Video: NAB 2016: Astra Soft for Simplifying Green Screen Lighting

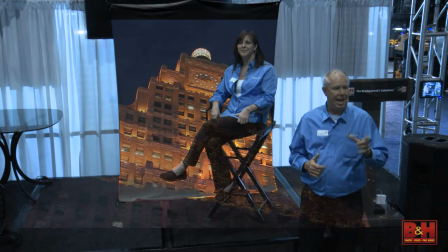So I'm looking forward to that. But let's add, let's add, oh, I can see the screen now.
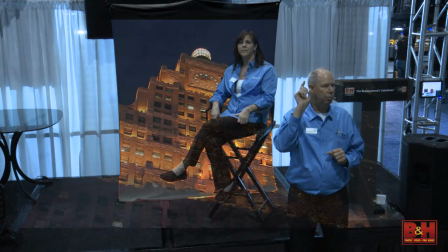Can we add the Astra that is rigged into your setup? So we're going to turn on one light source.
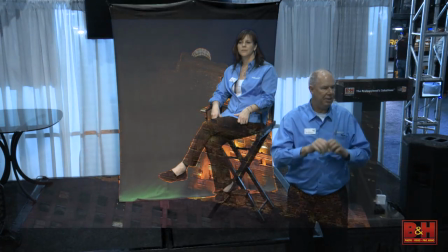Basically, it's directly over camera. Has that helped with seeing Penny?
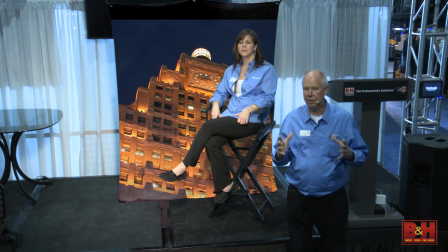Obviously, we've got some nice front light. Remember, front light is very complimentary. It's pretty hard to improve perfection, but we can always add and try. So, with this front light, you guys have heard this before.
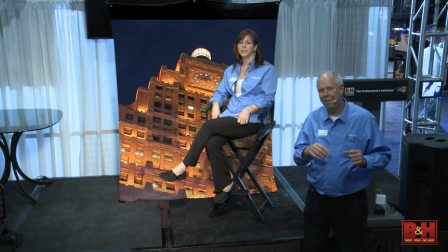It's great to do a show here live. I can use some of my oldest stuff, right, Jimmy? So are we getting better on the key with this one light?
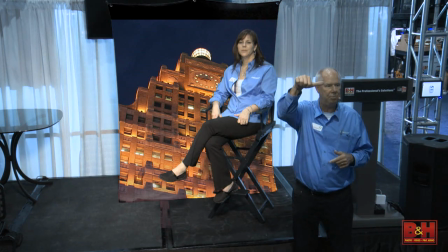Hard for me to see. I'm looking for a thumbs up, thumbs sideways. I got one thumbs up. Do I see two?
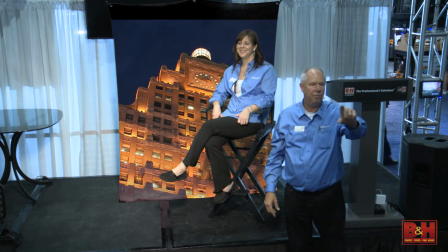Two thumbs up, two thumbs up. Going three thumbs up, three thumbs, four, five. Okay, so we've improved the image with just one light.
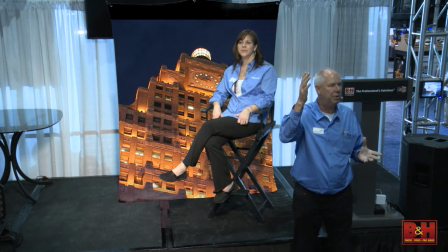So it's the positioning of this light that's really made a difference in keying. It's centered on the set. It's approximately over the top of camera, which is, again, a complementary angle.
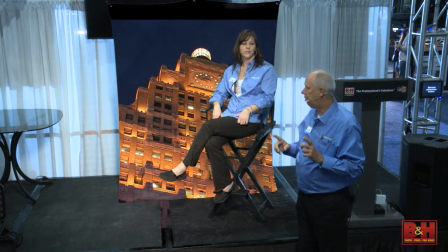Now, I'm going to ask for, just to make sure, Penny, I know you're exerting a lot of energy up there. Are you all right? Any water or something? You're all right? Okay.
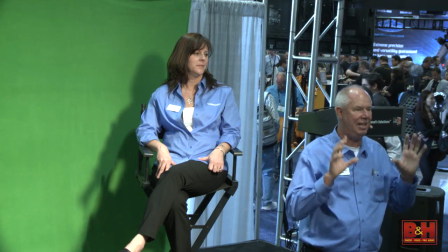So what we want to do now is look at the opportunity to just enhance what's already happening. with one light, some top light.
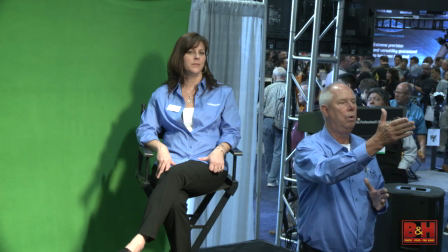Skin tones and colors. You're using a TriCaster, right, Steve? It's a great product.
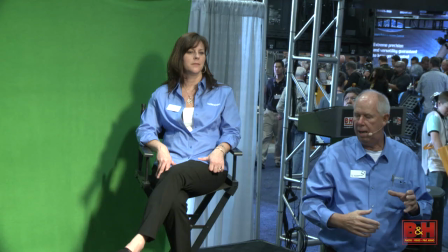A lot of opportunity with that. Let's take a brick.
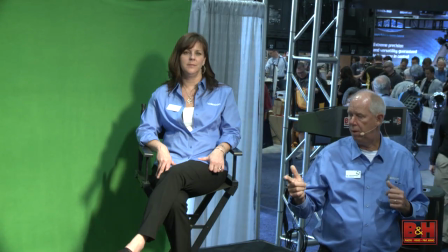Alan, do you have the brick? Okay, so we're going to run on batteries, and I'd go grab it myself.
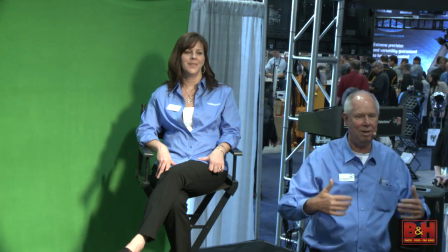Come on in. No, come on, get in the camera. Anybody wants to help.
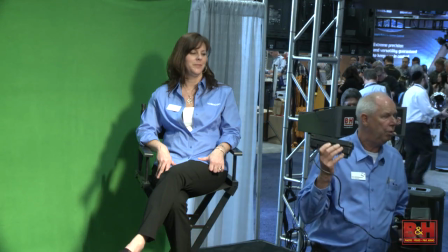It doesn't matter. Thanks. So this is our brick. It's a bicolor unit.
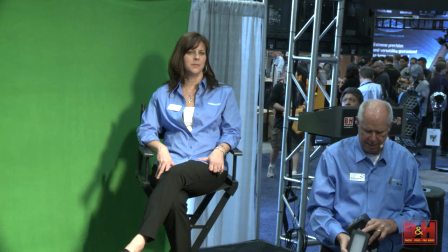And the reason I wanted to bring it in, it's in regards to talking about using something simple.
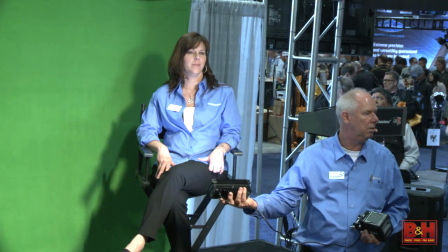If I wanted to be soft and complimentary, do you see a difference on the face?
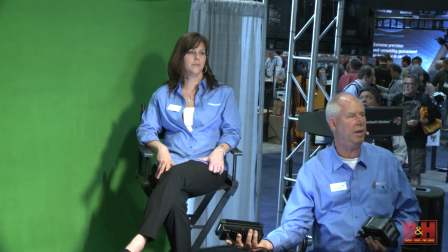A little bit of film. Maybe it's too much. I'm soft right now. I can back it out a little bit. And I'm just looking for expressions.
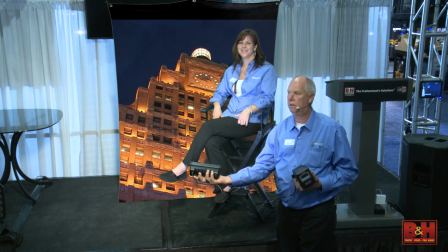Thumbs up, Jimmy. You're the man. Thank you. Because I'm kind of lighting blind. It's kind of an oxymoron, but go with it.
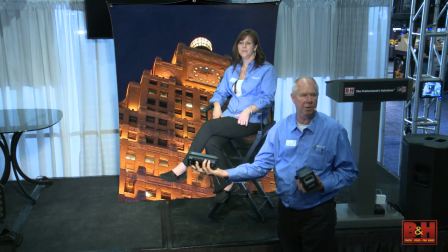So the idea is that you're seeing with just adding something as a supplement to be more complementary, we've done it.
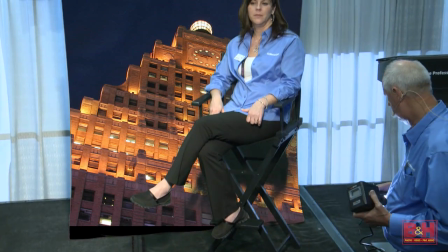I can also be, depending on the background, I can add something as far as a side element.
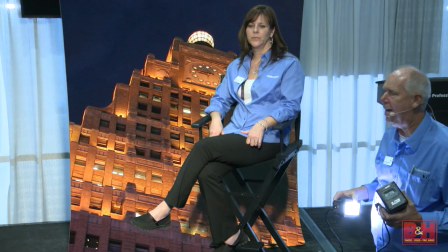I could, if the microphone allowed me, I could step around the back and actually use this as a backlight.
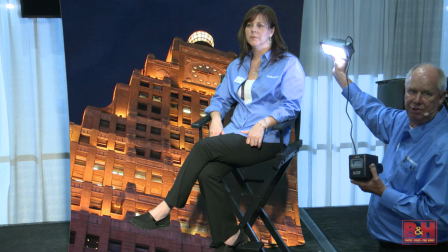You can notice the the overall eye lighting on the side of her from this angle if I was to go further back And put some edge to it.
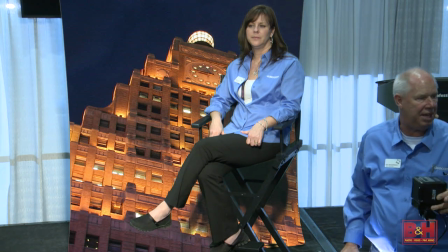I'm gonna get a little more separation But what's interesting I think is the fact that I don't have any backlight.
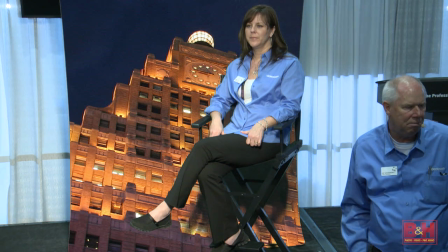I'm not really sure what the separation looks like, but It looks it looks good.
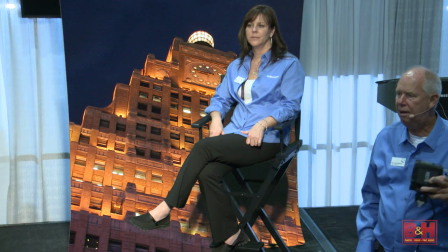It could use a little hair light. I think Alan could you put that camera down and come over and give me a hand?
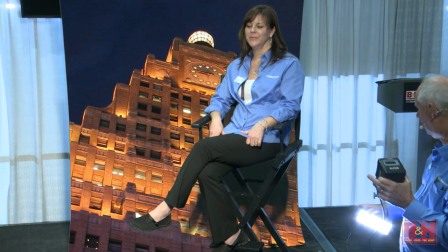yeah thank you clapping you gotta love it and just take this light here if you wouldn't and just act as a backlight on penny and
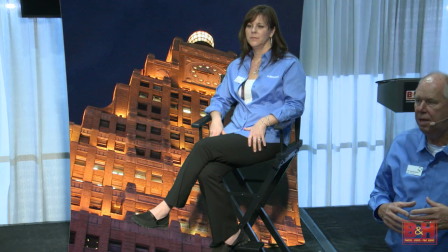we're not using the light at its full intensity we've got a soft diffuser on it because if you add some light as an element a back edge back
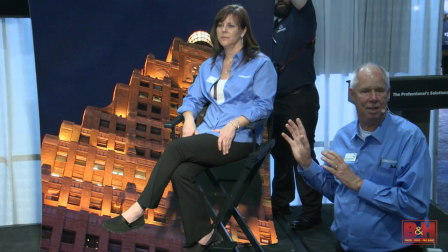light a side light you're trying to mimic something that's happening in the background so the softer or more
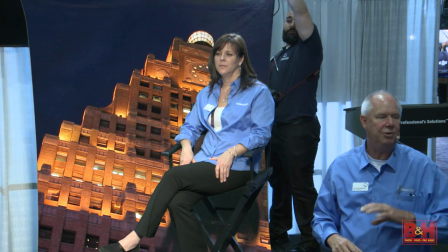forgiving you are with whatever elements you're adding lighting wise gives you a little more freedom in as far as it looking to a match.
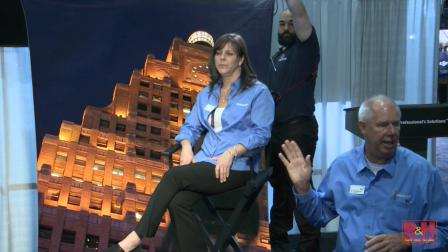So that to me, just looking at her head, but not looking at her, it looks like it's a little too bright.
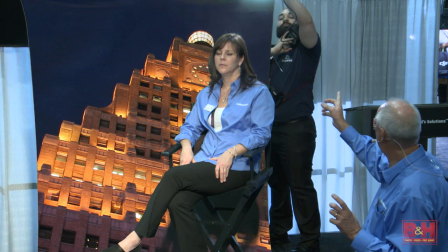So maybe you could go more towards where you are, Alan, with the light source.
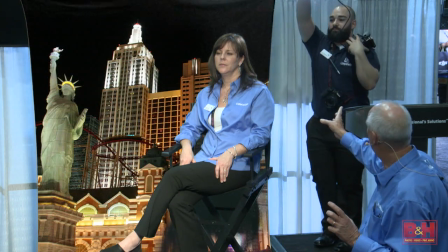Yeah, somewhere in there.